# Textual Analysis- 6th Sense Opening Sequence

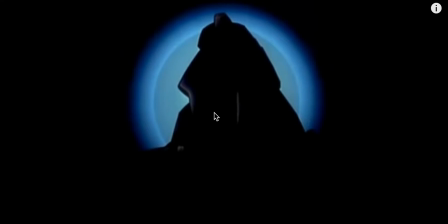(0:01)
This is Matthew Diath's textual analysis of The Sixth Sense, and The Sixth Sense was directed by M. Night Shyamalan. I'm going to skip past the opening titles, just because it's quite long and there's not much to see. But one thing to say is that the distributors are Hollywood Pictures and Spyglass Entertainment.
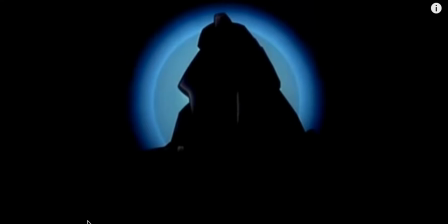(0:21)
Also, on the titles, let's go around a bit here-ish, it's sans serif, so on the text,
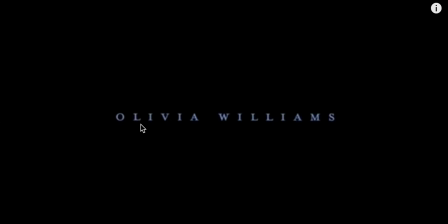(0:31)
as you can see here, there's lines underneath, and that's conventionally related to Gothic themes. And I thought that was something to note. Also, the colour scheme of the black background and the white font, it stands out quite well. Also, Gothic convention. But let's get right into the sequence.
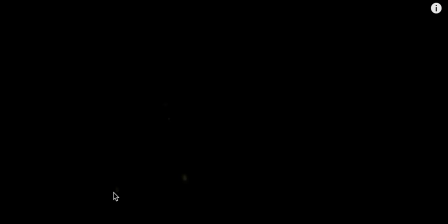(0:52)
Okay, here we go.
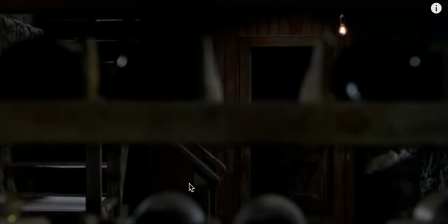(1:13)
Okay, so the soundtrack there is non-diegetic, and that's done by James Howard. It's a high-pitched tone, fast tempo, and it's done by strings and piano. They do that because it's able to get the high pitch, and that's very typical in horror themes.
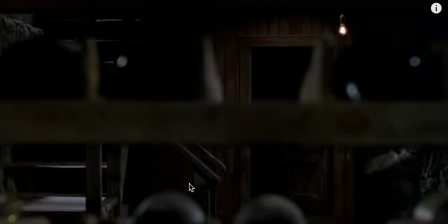(1:31)
The lighting in that sequence I thought was quite good actually, because it went from dark to light from the light bulb, and then went from light to dark to this room, a long shot of the room, and that's low-key lighting, so I think the contrast there was quite nice in the two shots.
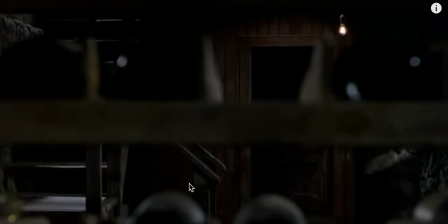(1:48)
That was also a close-up of the light bulb to get the intensity of it. As the light in the light bulb rose, the soundtrack slowly faded out, and there's a contrast there also, and I quite like that.
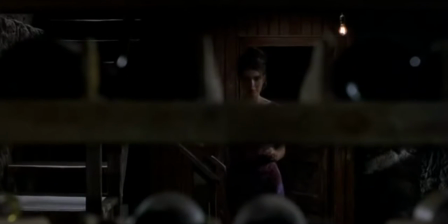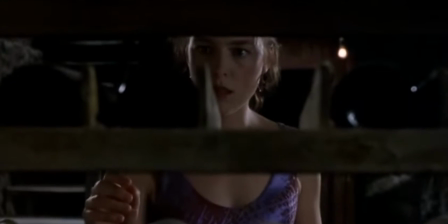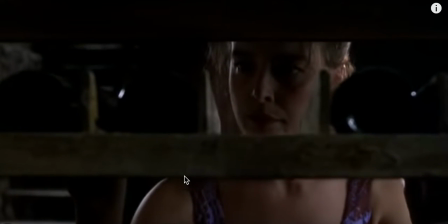(2:20)
So this is a long take at the moment. In editing they make the take a lot longer, and it allows the audience to fully see the setting and see her facial expressions. And as she walked towards the camera, we're able to get a close-up of her. It was a long shot, mid-shot, then a close-up, so now we're at close-up.
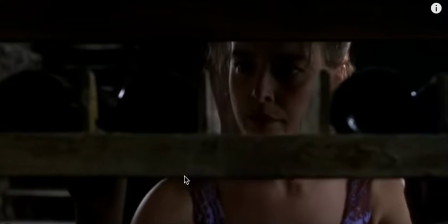(2:36)
The camera is behind the wine, and it's an unnatural place for the camera to be. And I think it makes the audience a little bit feel uneasy and a little bit unsettled, because the camera's not normally there, and I think that's quite nice.
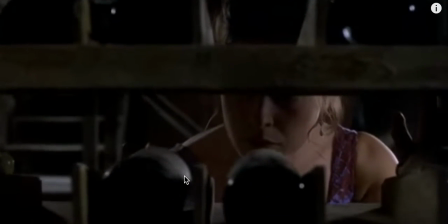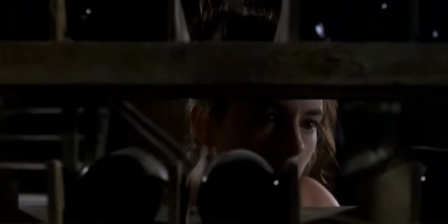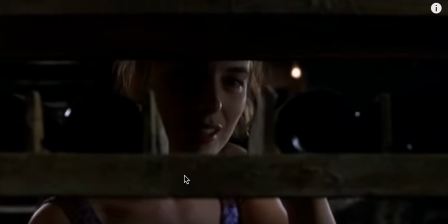(3:02)
So another thing to note is that the camera follows her eyes. So the cinematography follows her eyes as it tilts down, and it seems as though the camera is someone's eyes and they're tracking her.
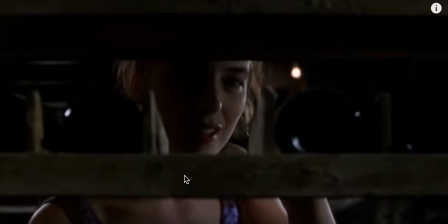(3:16)
So the audience is someone and they're behind the wine. It gives us a spooky feel and definitely unsettles the audience. Another thing is that there's no sound whatsoever, no non-diegetic soundtrack behind, and that's all the ambient sound of the scene, and that's only it.
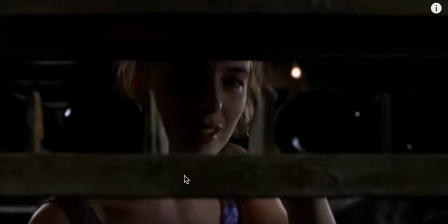(3:33)
And the no sound creates mystery, and the audience feel a little bit of tension, a little bit of suspense for a jump scare that they're feeling is going to come.
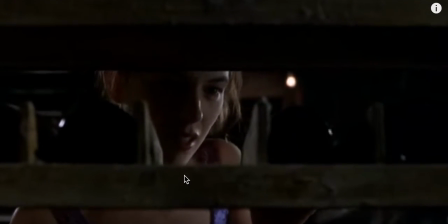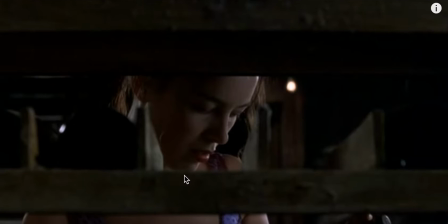(3:50)
So we're still on that same frame and same shot, so it's still a long take. And the only noises we're getting once again is the wine, the ambient noise. So we're only getting the wine clonking against the wood.